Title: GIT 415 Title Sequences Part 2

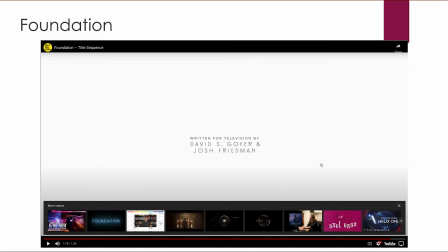495s
Okay, I'm going to freeze it here. Now you saw lots of things crumbling, and that's that symbolism. It's very beautifully done. I do also want to say that when you're doing your titles of your credits, get creative with your fonts. Don't just assume you have to use Arial or Helvetica or Times New Roman.
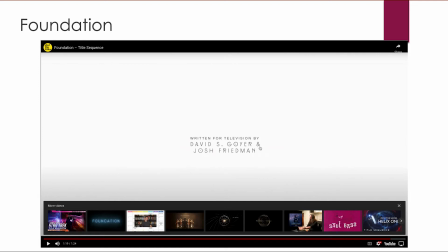517s
Pick something that fits the genre and the feel of whatever you're doing. Here, this is sort of very futuristic text here, paired with a very simple sans serif font.
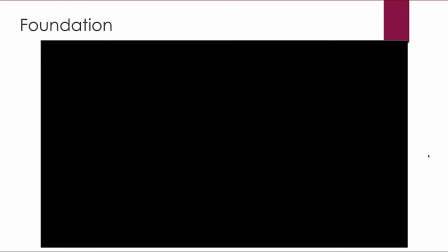530s
Very nicely done. All right, so here next is Napoleon Dynamite,
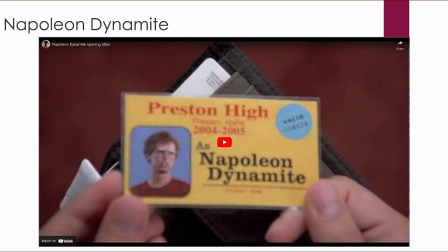537s
and you probably know about Napoleon Dynamite, but basically you'll be able to tell what the show is about mostly. And I'm not going to show the whole thing because it's really long, but I'll show about half of it.
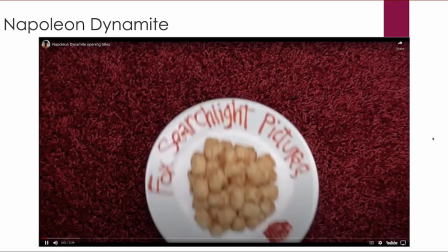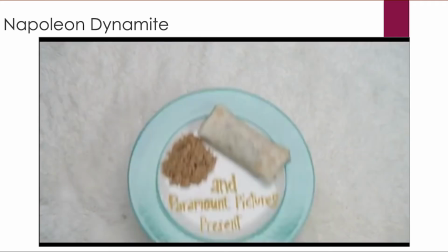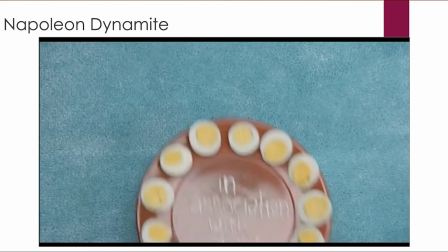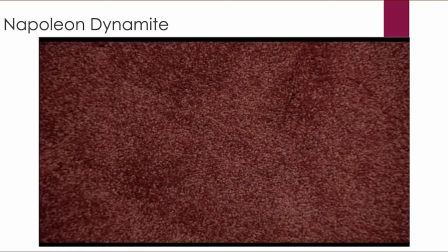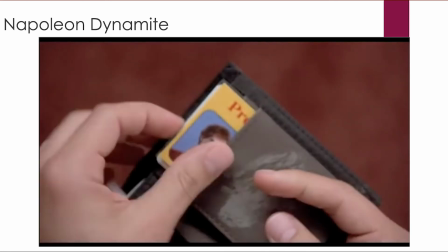576s Fall is here, hear the yell, back to school, ring the bell, brand new shoes,
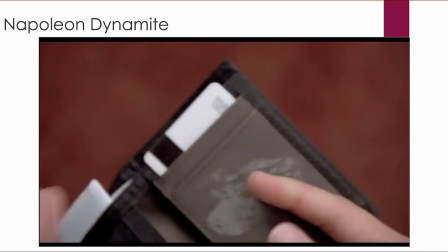582s walking blues, climb the fence, books and pens, I can tell that we are gonna be friends.
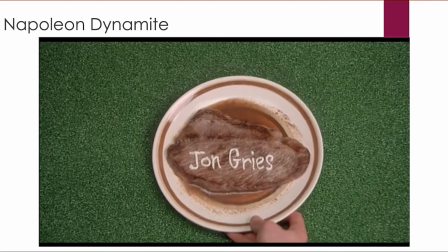591s I can tell that we are gonna be friends. Walk with me, soothe
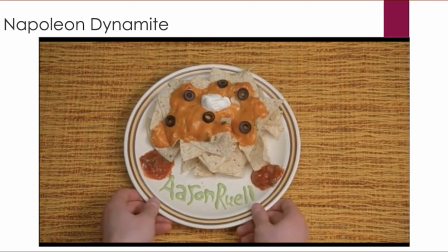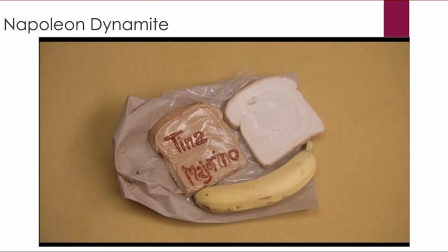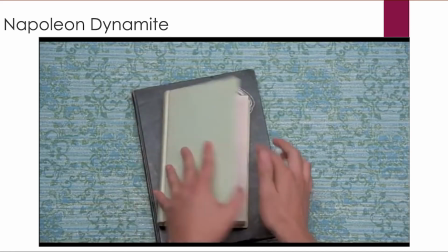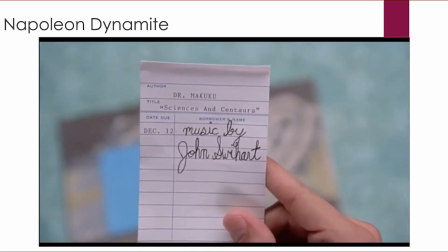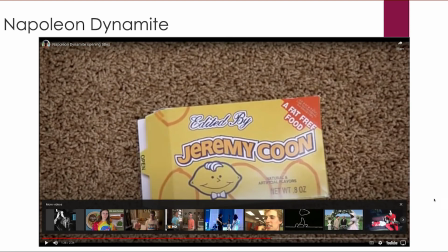644s and tell. Playtime we will.
Okay, so you see they use really creative ways to give you the titles.
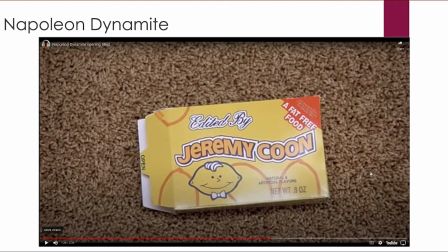651s
All the main actors are presented on food, and then just various things that you might associate with a high school student are used to present the credits after that. Very interesting way to do it.
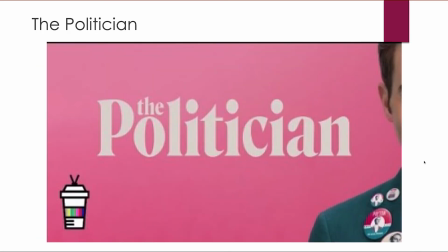670s
And then, let's see, let's go on to the next one. As a politician, let me pause it for a second.
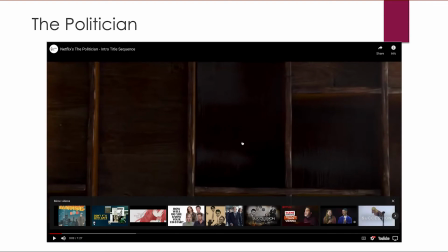677s
This is a series on Netflix. I'll go ahead and show the whole thing and then we'll talk about it briefly.
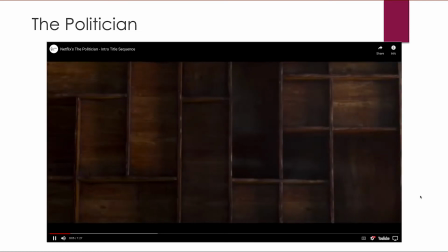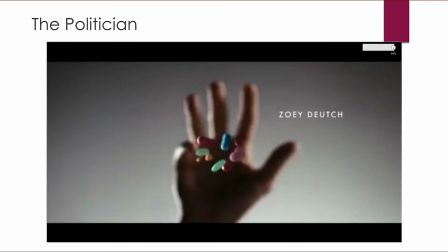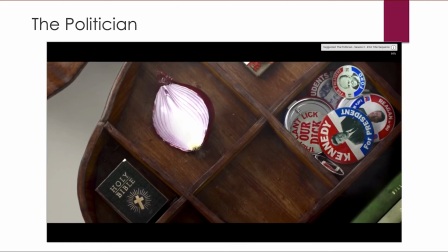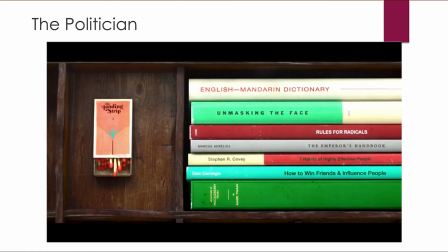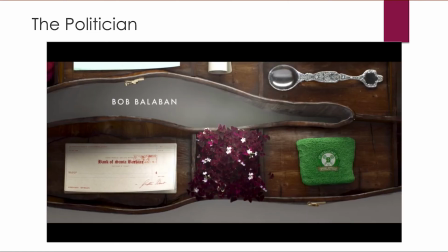705s Drove to Chicago. All things know, all things know.
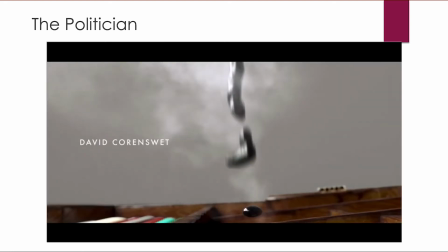713s You came to save us. All things know, all things know.
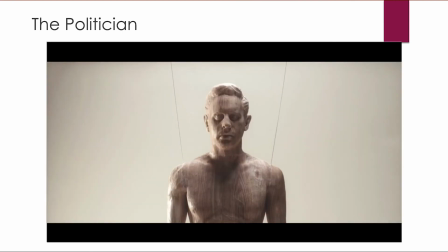720s To recreate us. All things know, all things know.
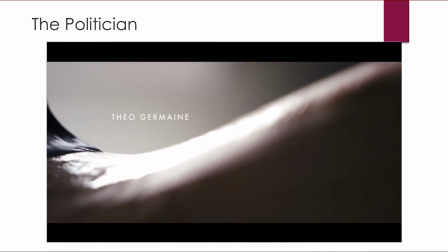728s We have our minds set. All things know.